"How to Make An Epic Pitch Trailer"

A few weeks ago I was talking about that big scary word, pitching, and I was talking about it in paper form, the pitch document, but today I'd like to take that off the page and talk about how to turn it into a dynamic pitch video.
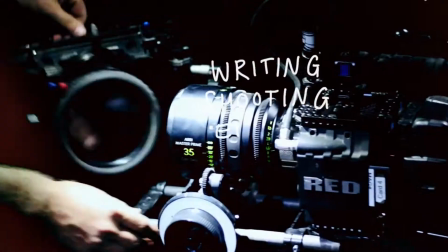A lot of people are doing these these days because I think people really do have a shorter attention span. Giving them something to watch is going to do two things really well. It's going to respect their time and it's going to greatly demonstrate the look and the feel of the film or project you're trying to achieve. Okay, so I've just told you not to talk about things but show them. So I better pause for a moment and stop talking about it and show you a little piece of what these pitch videos look like.
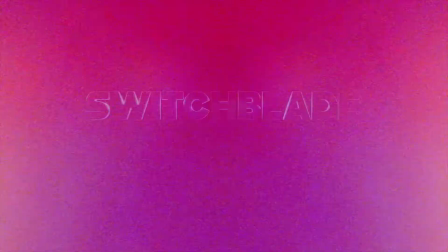0:38 This one's from my second screenplay that I ever wrote and it's called Switchblade Electric.
Switchblade Electric is the story of a woman with an incredible secret.
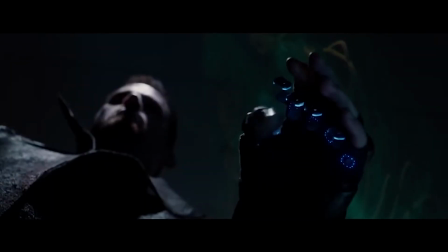0:47 She's a detective in a futuristic police force and her job is to hunt down criminals who have bionic modifications.
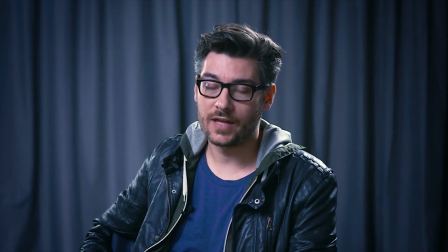0:53 Her secret is that she has these bionic modifications herself because she grew up in the world of the gangs.
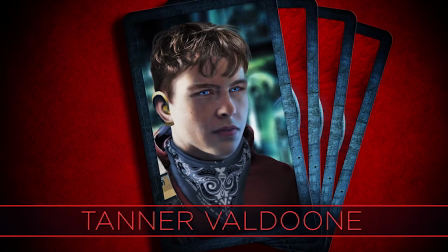0:58 It's this secrecy that gets her partner killed, so she vows to watch over her partner's orphan son, a kid named Tanner who's drawn towards the gang lifestyle.
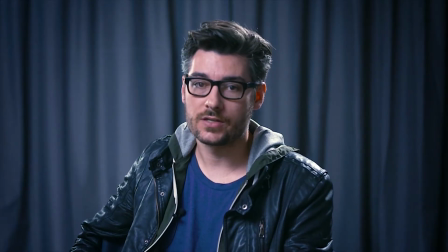1:06 It's this sense of paranoia and protectiveness that really drives Maria's story. What we're trying to do is right there in the title.
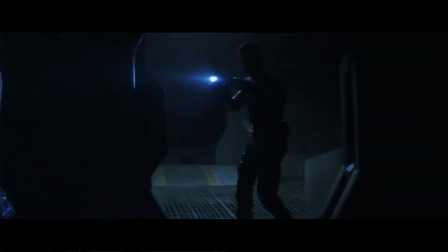1:13 It's designed to be two very contrasting words because it's two very contrasting ideas,
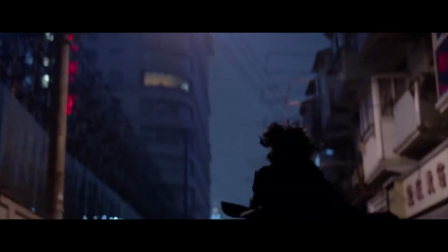1:19 two types of movies that in a way clash but also fit so perfectly together.
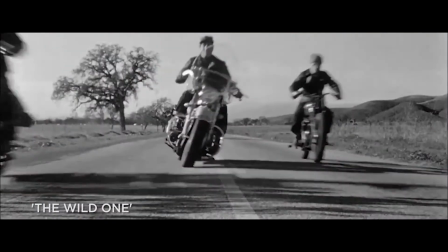1:23 There's the classical more romantic crime movie full of switchblades and motorcycles and cobblestone streets and then there's the future world,
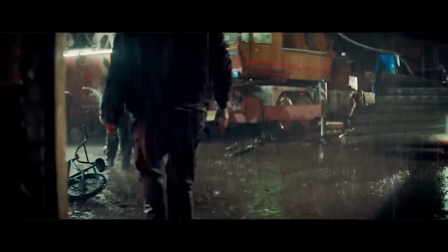1:32 the new frontier that's a dark and dangerous place to be but also a vibrant and beautiful place to be.
It's a very visual movie and it's hard to explain on the page what this movie would look like that's why I wanted to do a pitch trailer here this is really the first go that I had at creating this structure of pitch trailer. The process for these is I basically write a script I record myself reading that script to camera and you know stopping and starting where I need to because I know that it'll be chopped up and the footage overlaying all those cuts will merge it all together then i go and find all b-roll
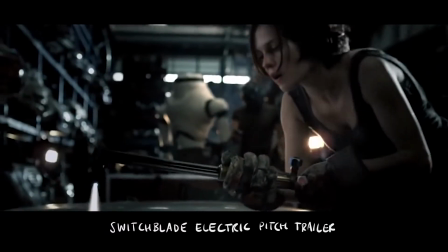2:00 which is all the footage from the movies and i cut that in at the same time i'm putting music in music from film scores songs that
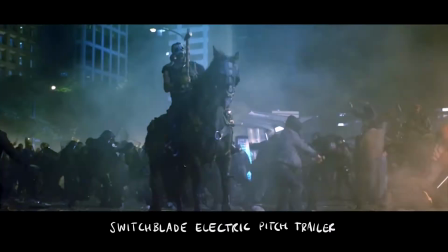2:06 i like just putting it all in making sure there's ups and downs of emotion in the story there somewhere and then the final step is doing some of the visual effects again i've talked about visual effects in a different video but i'm not talking about anything fancy nothing fancy here this is just really simple stuff in a pitch video i did for another film inherit the earth it's about these kids on a tropical island with their families and the apocalypse happens so fire comes out of the sky there's always crazy demonic stuff happening and so i used footage from the trailer for the impossible
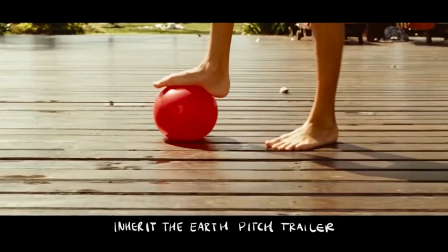2:33 because i knew that i had this family with kids at a beautiful beach resort and they kind of look up into the sky and you know look around in fear as a disaster happens in that film it was a tsunami but i knew that the reactions to that tsunami would sort of match what i was trying to evoke so i then went and found footage of fire in the sky footage of comets coming down and i put it over that footage so the two layers were on top of each other and use a blending mode to combine them. It's a really really simple thing that involves no tracking, no digital compositing really except the click of that blending mode button and because I'm only using these shots for
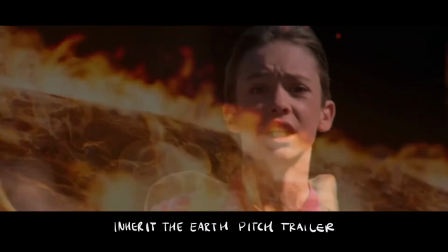3:05 you know 10 to 12 frames which is less than a second I was able to get away with you know really quick evocative imagery.
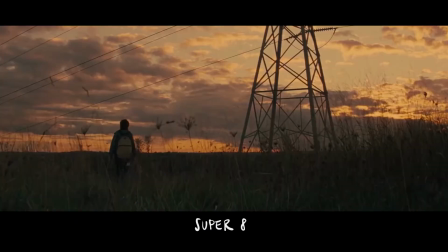3:11 Sometimes it's hard to find footage from the exact movies that you're looking for. Maybe in your memory there was a scene that matched what you needed to show but you look at that movie and it doesn't quite match.